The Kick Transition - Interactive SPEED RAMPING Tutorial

Welcome back to the channel. In today's video, I'm going to showcase a pretty cool dynamic transition. It's something I use to add a lot of energy to any edit, and it's called the kick transition.
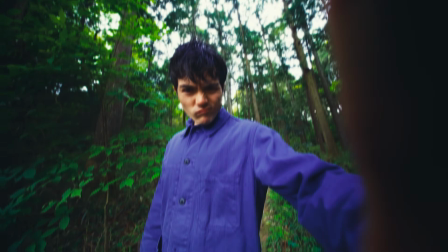Oh, we're recording, sorry. So that kick transition is actually a lot easier than it looks.
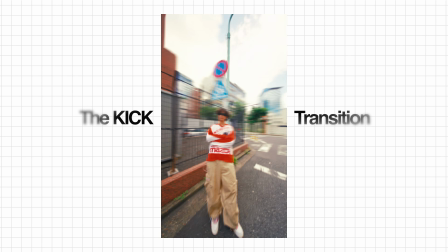0:21 It's super simple and it's super streamlined, and I'm gonna show you exactly how I shoot it, and then we'll go into the editing process as well as a little bit of the sound design to show you how to get everything together to make a pretty cool transition.
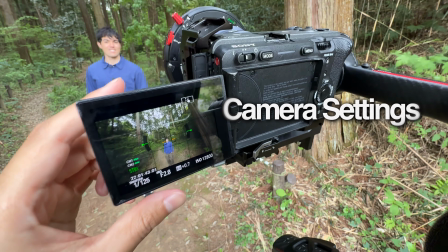0:32 Okay, so before I get into the actual shooting method, let me quickly go over my settings. And so right now I have the Sony FX3 and I'm shooting at 60 frames per second.
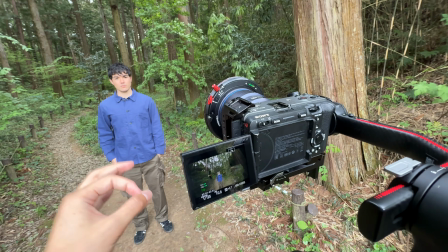0:40 I recommend 60 frames per second for any sort of speed ramping. It just allows for a little bit smoother image, and it's really easy to slow it down and speed it up.
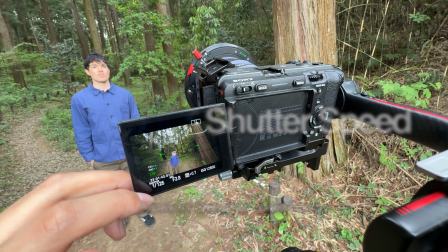0:47 And because I'm shooting at 60 FPS, I've got my shutter speed at 1/125th of a second, basically double that.
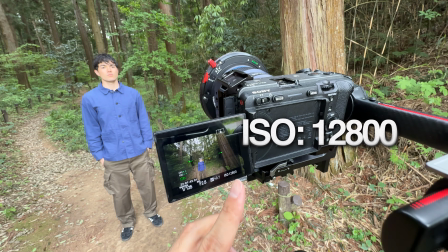0:53 My ISO, I've just got it bumped up to the second base ISO, 12,800. That allows for a clean image on the FX3 in low light.
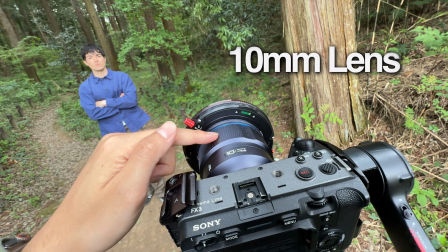0:59 And along that, I've got the Laowa 10mm. The wide lens is pretty crucial in these sort of interactive shots because it allows you to get closer to the subject.
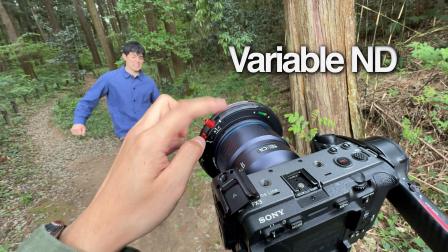1:07 It allows for piece to actually kick the lens. And I've got the variable ND filter. This is the Freewell V2 magnetic VND.
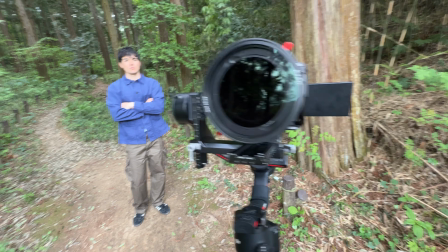1:15 This one's pretty nice because it's really large, easy to use, and it doesn't allow for a vignette on the 10mm lens.
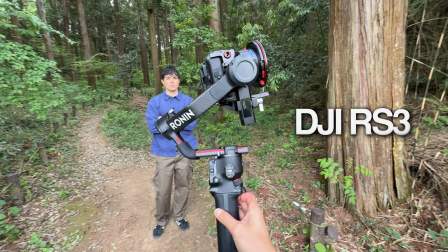1:21 And everything I've got on the DJI RS3 Pro gimbal, but honestly, any gimbal works.
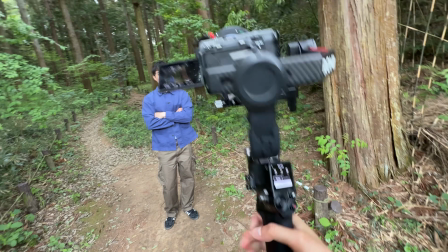1:27 This is just what I have. Use what you have.
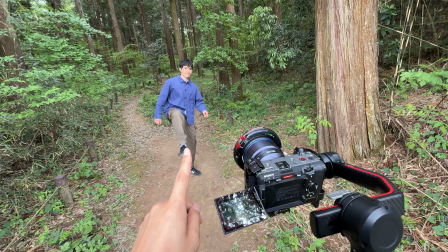1:29 Okay, so basically I'm just gonna have you lift your leg up as it gets closer, slowly, yeah, and then you can kick the lens and I'll pull back.
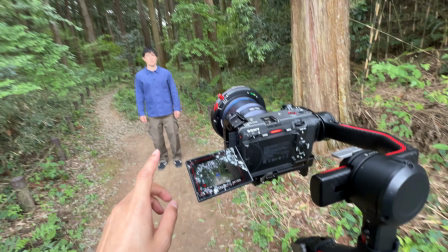1:37 So the first movement, we're gonna basically do a dolly zoom. I'm gonna walk towards piece.
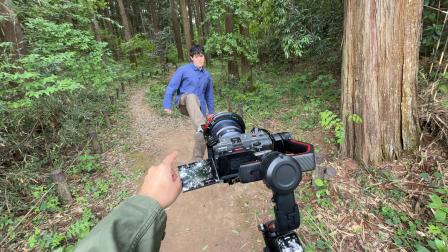1:41 He's gonna slowly lift his leg, act like he's kicking the camera, and we're gonna walk backwards.
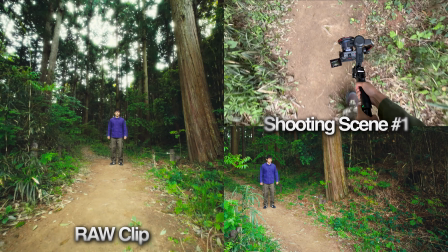1:46 Let me show you. Okay, and 3, 2, 1, yep.
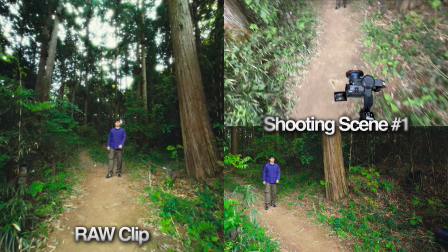1:57 Let me do it again. You take 2 steps back.
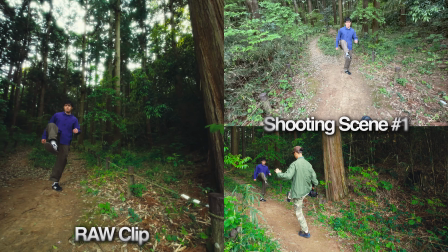2:02 Act like you're about to go like this, and then as you step forward, I'll walk backwards.
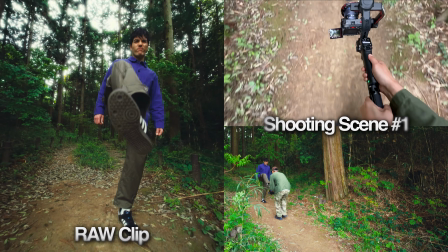2:08 Yeah. Sun, ni, ich. Let me actually kick it.
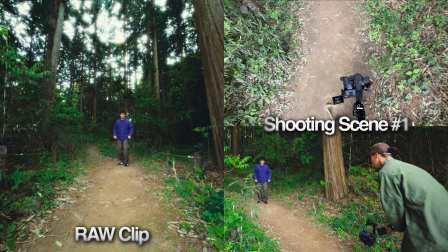2:15 No, you can kick it. It's fine. Actually, try to kick it. Okay. And 3, 2, 1, go.
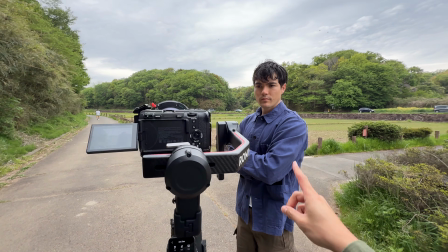2:26 Perfect. All right, cool. Okay, so for the middle 2 scenes, I'm just gonna do slow movements past piece.
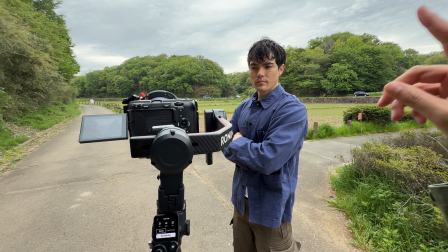2:31 This is basically gonna connect the kick to the final catch. So again, these are just nice and slow movements.
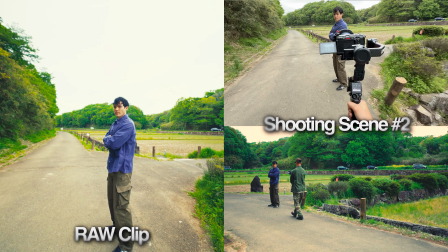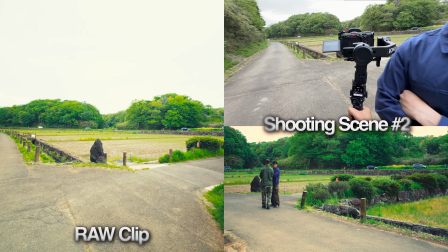2:44 And I'm basically just trying to keep piece somewhat central as I walk past him. So again, we're walking past, and then we keep him locked on centrally.
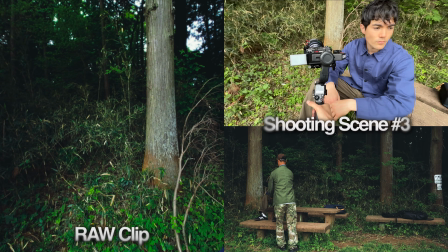2:56 Cool. Again, same movement. We're gonna keep everything nice and steady.
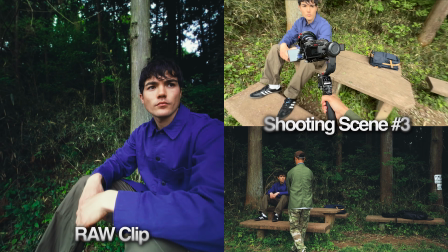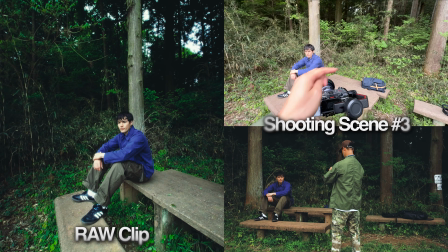3:05 This one, after I come past piece, I'm gonna slightly turn my gimbal to the right.
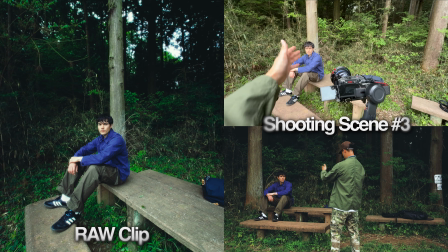3:09 I want him to actually catch the camera at the end. So we're just gonna slightly introduce that sideward movement on top of our very steady movement.
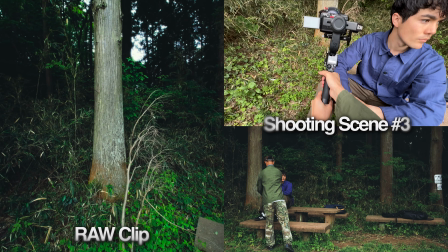3:17 So again,
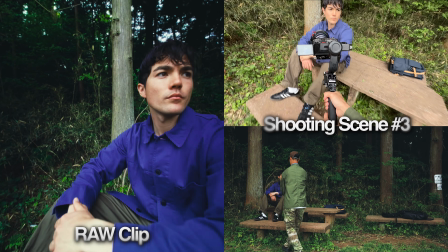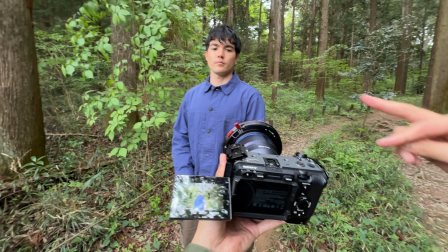3:24 okay, so we shot that first kick intro. We've done a couple pass-by scenes. And the final scene is I want piece to actually catch the camera.
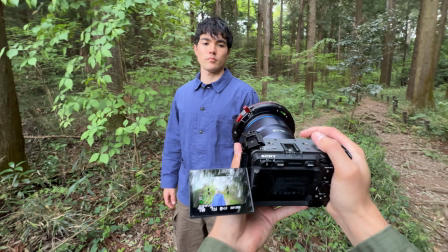3:30 I think it'll be a fun, interactive way to do this. These sort of catching interactive shots work best with this 10mm or any sort of wide lens.
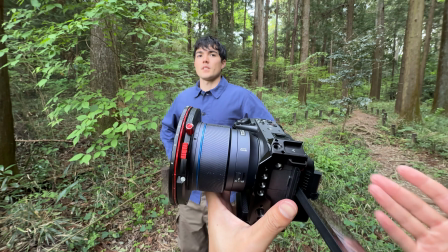3:39 I'd say anything over like or wider than 24, maybe 20mm.
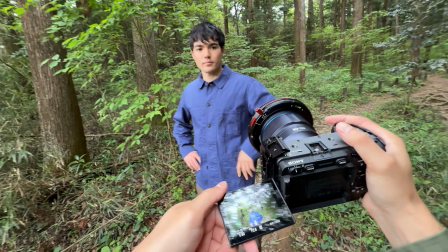3:44 I mean, I think 24 you could even do this possibly, but wider just looks a lot better.
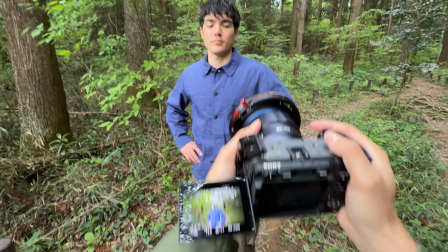3:50 So let me just go ahead and show you.
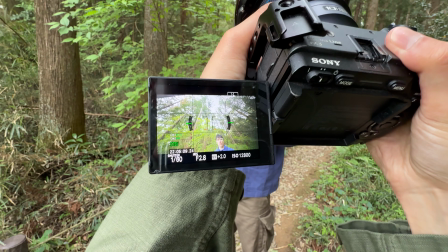3:51 Basically, I'm gonna do this handheld without the gimbal, and I've set my settings now to 1/60 of my shutter speed, and my frame rate is 30 FPS.
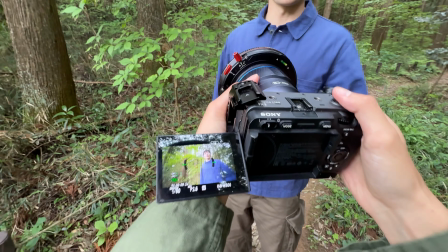4:00 This is just for better motion blur. Do you want me to grab the lens? Yeah, okay. I'm literally gonna put your hand out.
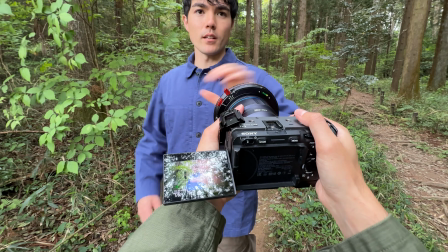4:05 I'm gonna come in like that. Then that's it. Yeah. Okay, ready?
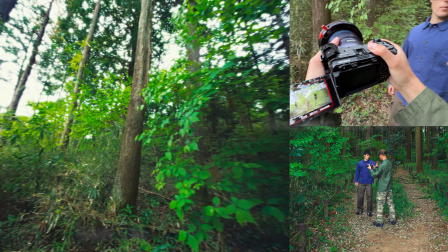4:09 Yep. 3, 2.
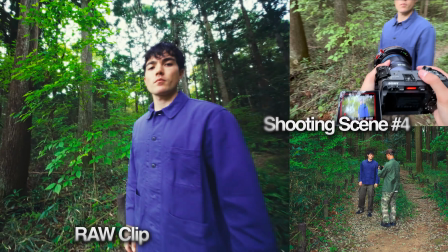4:14 Perfect. I'm gonna do it one more time. Yep. 3, 2.
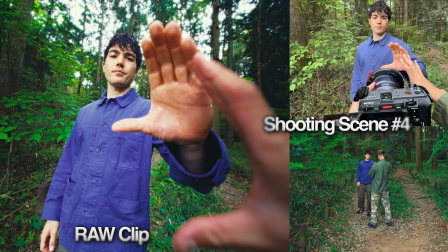4:23 I'm gonna do it one more time. As you notice, piece has his hand out already. That just makes it easier when you actually do these interactive things rather than him raising his hand.
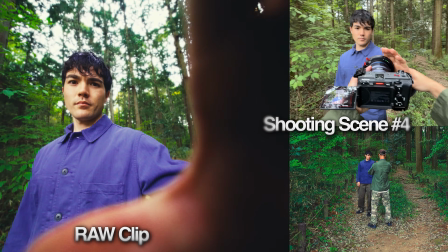4:32 Because you already know it's gonna be here at the end, it makes it easier to direct your movement into this point here.
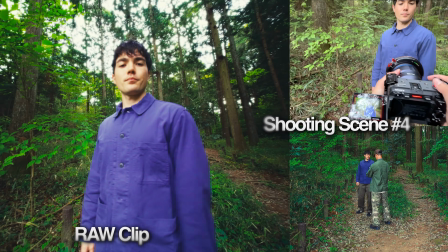4:39 Okay, so 3, 2.
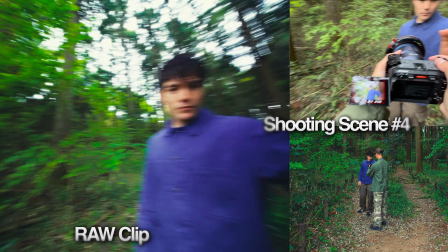4:45 And I'll do one last one. This is perfect though. All right, ready? 3, 2. Boom. Nice and easy. I did Okay, some key tips for shooting this and also keeping everything organized for when you edit it later.
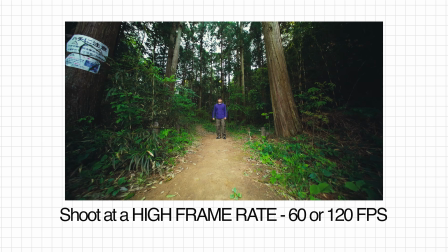5:02 The first thing is that you want to shoot this at a very high frame rate, either 60 frames per second, or if you want to do it at 120 FPS,
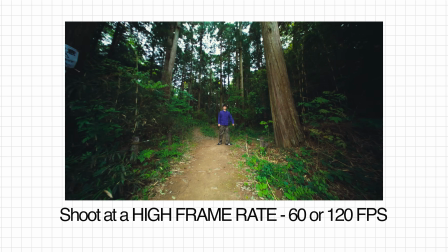5:08 you can, but I found that 60 FPS is kind of the sweet spot for these sort of speed ramps. The second is that you want to use a gimbal.
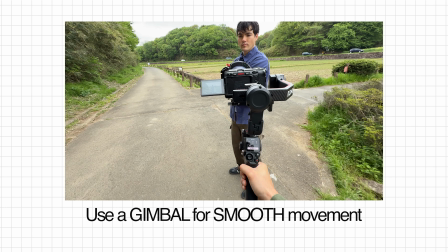5:15 And the reason for this is that you want your movements to be nice and slow and steady. They want to be continuous. That way, when you speed ramp later, everything feels smoother, and it's also not super jerky. It like speed ramps and then speed ramps again, and everything looks nice and smooth.
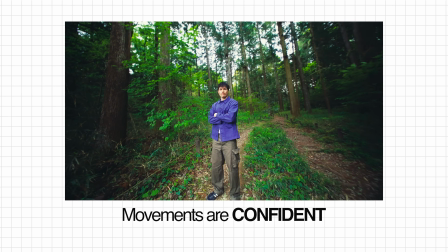5:31 The other tip is that you want to make sure that your movements are nice and confident. You really want to sell the effect for these sort of interactive transitions. So like Peace, for instance, he's actually, I'm trying to have him, he doesn't want to, but I'm trying to have him kick the camera or actually catch the camera. And sometimes when you use more expensive cameras, this might not feel normal or natural. In that case, maybe try it with an iPhone or something smaller or a GoPro. But I like to do that with the FX3, just get in there, really get those motions, because it makes it feel a lot more natural, a lot more realistic, like real life movements, and it just makes for a cooler transition. And then finally, before we hop into editing, take multiple takes of each movement. As you saw there, maybe I did at least three types of movements, or the same movement 2 or 3 times. That gives you a little bit of variation in the edit. Sometimes when you end up picking one, it just doesn't feel right for whatever reason. Maybe the movement was a little bit stiff, or your timing as the video was approaching or the camera was approaching, not as smooth. So in those cases, it's always helpful to have 2 or 3 versions from which you can choose in the edit, which is what we're about to hop in now. Okay, so now let's hop into the editing process. And the editing can seem a little bit intimidating, but let me break it down for you and make it seem super simple, because it really is. So basically what you're gonna wanna do is you're gonna go to your Premiere Pro timeline or whatever software you use. You could use CapCut, you could use Final Cut, anything. The principles remain the same.
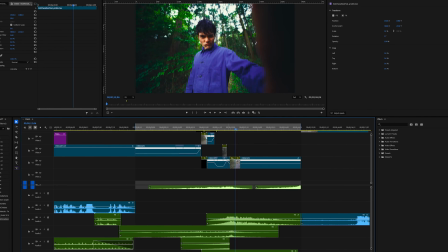6:51 You're gonna bring this into your editing timeline and you're gonna just layer the 4 clips in sequence.
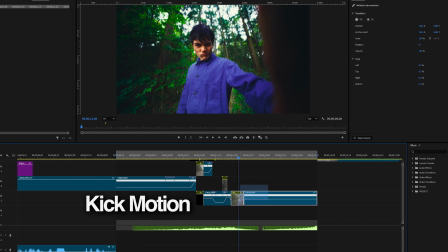6:56 So you're gonna start with the kick motion, then you're gonna have the full movement of the middle 2 frames, and then the final catch motion.
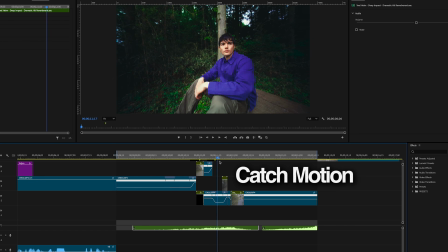7:04 You're just gonna lay these out. The key for this transition, this effect, is speed ramping.
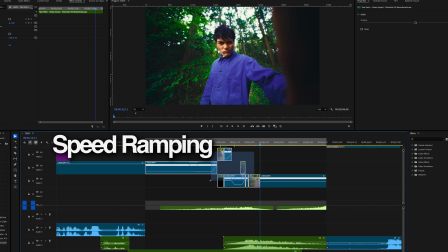7:10 And so in order to enable speed ramping on Premiere Pro, other editors, it's really simple.
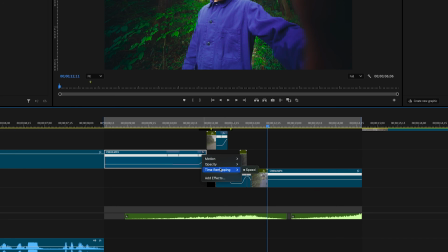7:14 But in Premiere Pro, you're gonna right click, you're going to click time remapping speed, and that's going to showcase these lines.
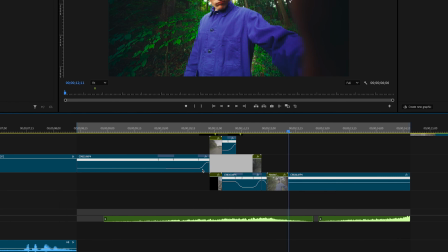7:22 And these lines are now able to be manipulated through keyframes to create these S curves.
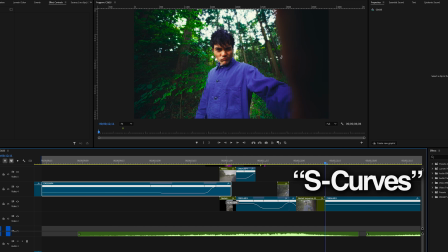7:28 And now the key here is that you're gonna wanna create these S curves.
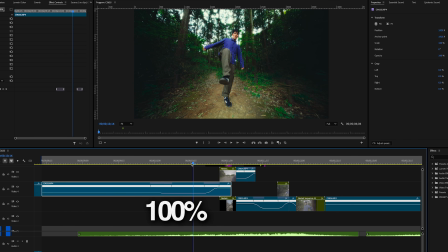7:31 Basically, you're gonna go from 100% or even 50% if you wanna start out slow, all the way up to, let's say like 1,000 or 1,500%.
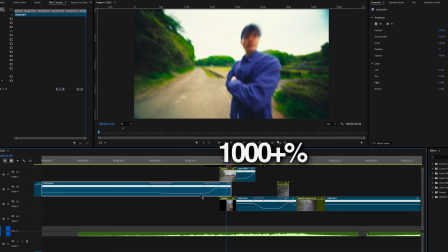7:39 That's sort of the sweet spot for these normal movement transition timings. Once you have your S curves created, so you're gonna go from 100% up to this super fast movement,
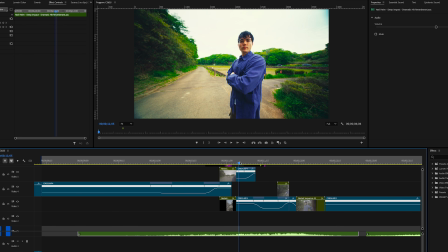7:50 the next frame or the next scene is you're gonna start at that high speed, basically 1,000 again or whatever,
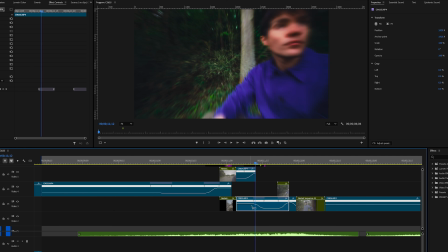7:56 and then you're gonna bring it down this time to 100% for this section that you wanna keep normal speed. So basically what this is so between the outro and the intro of each clip basically is where you're gonna want this smooth, quick speed up and speed down.
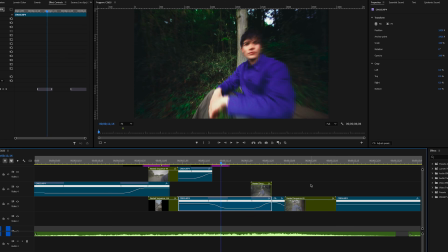8:10 And that's gonna mask that transition in between the clips. The key here is if you wanna make it look even more natural, you're gonna wanna add motion blur.